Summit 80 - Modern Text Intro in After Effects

And we're doing that so it actually looks like your words are getting squished out by the first section, like the motion kind of gets carried through.
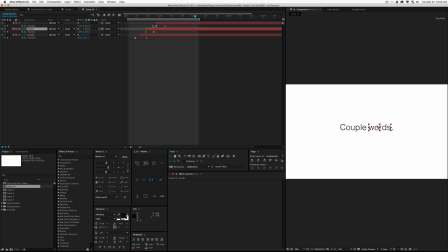260s
So there we go. We have that happening and that looks kind of nice. So the next thing I like to do is start working with hold keyframes. They're actually among my very favorite keyframes to use, and sometimes they don't get enough love. So let's work with them and give them some love.
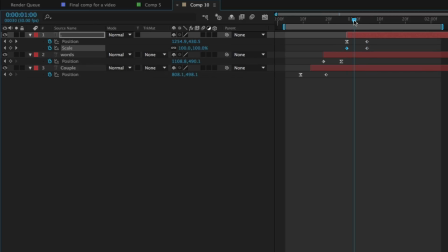275s
I'm going to set a keyframe on my scale, copy that and paste it to the beginning of my animation, at least for this period that we're working in.
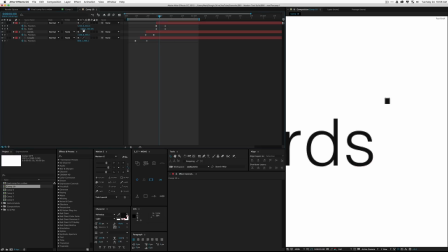283s
I'm going to zoom in here and you're going to see that we're going to, on the scale, change the X property down and change the Y property up. So now we have like this kind of string bean line, and I'm just move this over in time and set hold keyframes on that.
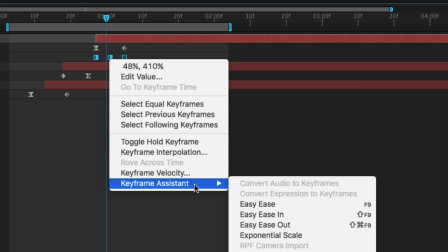295s
So you can also right click and go down to keyframe assistant. Where is it?
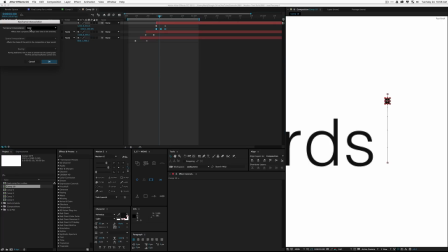301s
Keyframe interpolation, and then go up to temporal interpolation, click hold if you don't have motion. But anyway, so there we go. And now you can see that just by adding those hold keyframes, we added a really interesting character to that little animation.
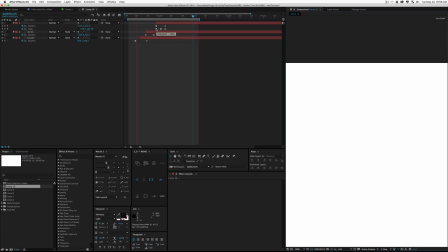315s
You know, and we're not just working with linear keyframes or easing. Now it's like this kind of poppy animation, and your eyes are actually just filling in the blanks between.
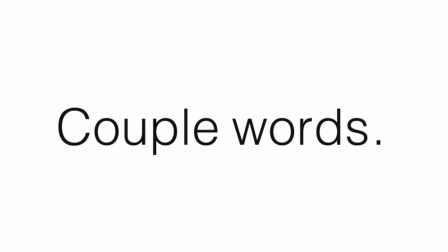324s
Because as you can see when it plays, you know, like the scale just changes. It's not like that's what a hold keyframes are.
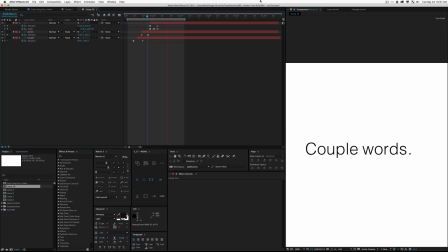330s
They're instant changes. So there we go. I didn't do much at all, but we're going to keep working with this and make it look even better, hopefully.
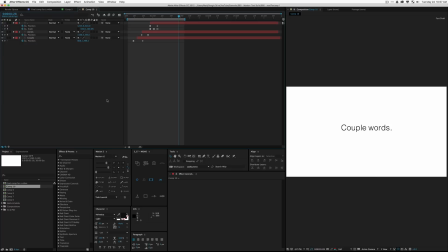339s
So we have these couple words on the screen, and when I've built an animation, once I have my timing down and my rhythm, and I'm generally happy with how the animation is starting to look, you know, if you don't have someone to critique your work, it can get frustrating, and an easy way to critique it yourself is to drop your composition into another composition.
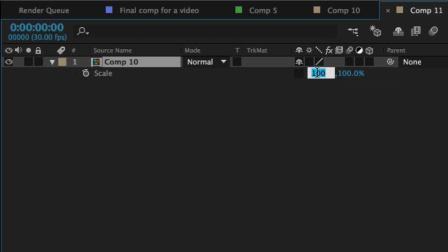357s
So we're going to do that, and then we're going to actually flip our composition just on the scale here with the X, and I'm going to put that into the negative.
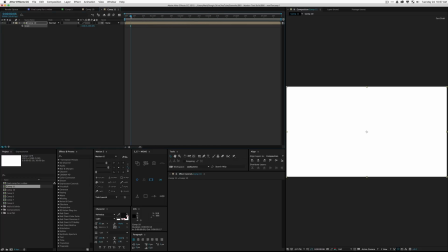366s
So our composition is going to be backwards. So this is what you'll actually see like a lot of illustrators and painters do in Photoshop or whatever the medium is they're working,
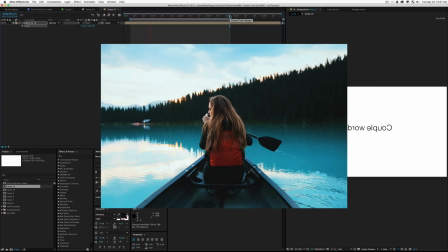374s
is reverse their layer so they can kind of get a whole new sense of their work and maybe see how it's filling
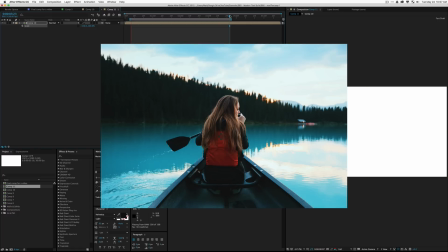379s
up the space.
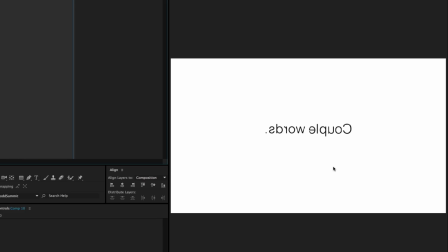380s
So when you're watching this, it does feel, at least to me, like a different animation, and I'm able to look at it a little bit more objectionably.
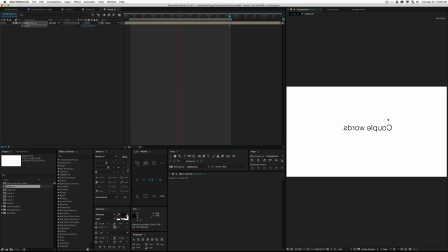389s
I think that's the wrong word, but I'm able to look at it a little bit better. So now I'm able to critique it, and I can see there's things I don't like. I feel like the end doesn't have enough character, so I'm going to make that happen a little bit more sudden.
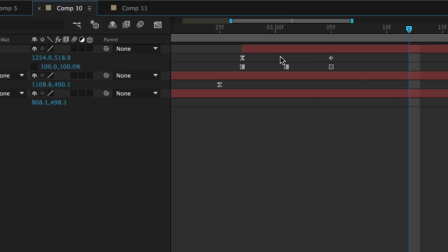401s
So why don't we zoom on in here and just tighten this all up just like that.
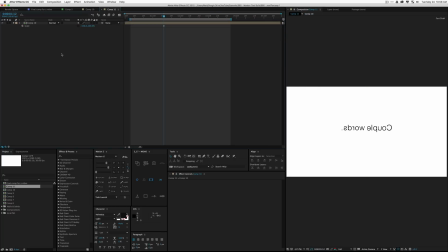407s
And see if we hop back into our reversed composition, if that looks like a little bit more interesting. So I like to use this trick to kind of critique my work or just get a third party opinion from myself by flipping it, because I can't read backwards. So there we go. We have a couple words, and this looks a little bit better.
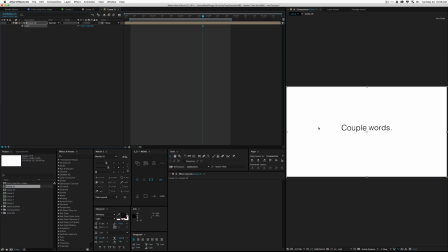427s
One of the other tips I like to do when we're working with this modern text, which is pretty much done, is actually switch my frame rate down to really, really low.
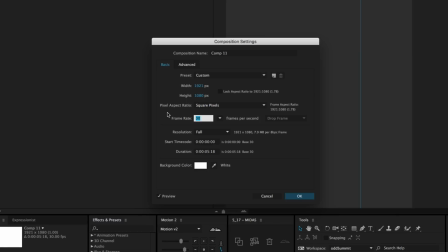435s
So we'll switch our frame rate to something like 6.
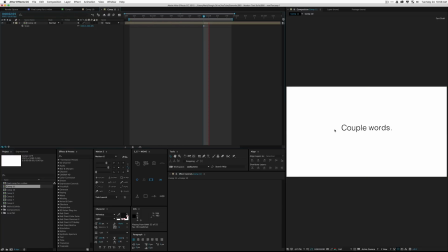437s
And the reason you can do this is then you're able to see kind of like the big hits or what is really happening in your animation, and from there be able to kind of judge how it all flows. So luckily, this looks pretty good. Even at this low frame rate, I'm pretty happy with how this is all lining up.
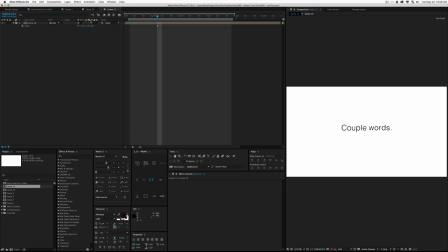455s
It seems like the motion gets carried through pretty well, and that looks really nice. So the one thing when I'm playing it at this low frame rate, it doesn't feel, even though they're all like the motions carrying through, I don't really think that it feels that interesting. So we're going to do one more trick to make this look a little bit better.
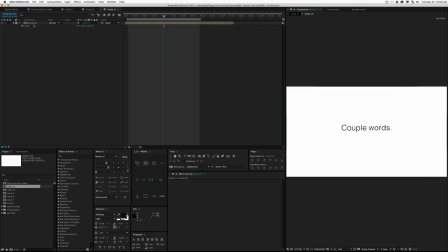473s
I'm going to switch my frame rate back down to 30, and we're going to hop back into our composition here, and I'm going to put all of these or parent all of these to a null. So I'm going to add a null to it, and we're going to press P for the position keyframe, and we're going to add a keyframe to make this look just a touch more interesting.
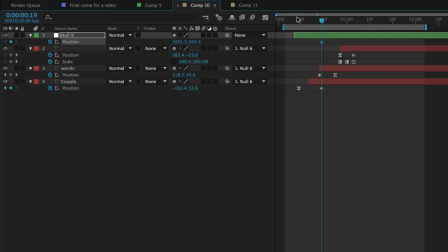491s
So I'm going to set a keyframe on the position and then just go back in time and pull this over to the left.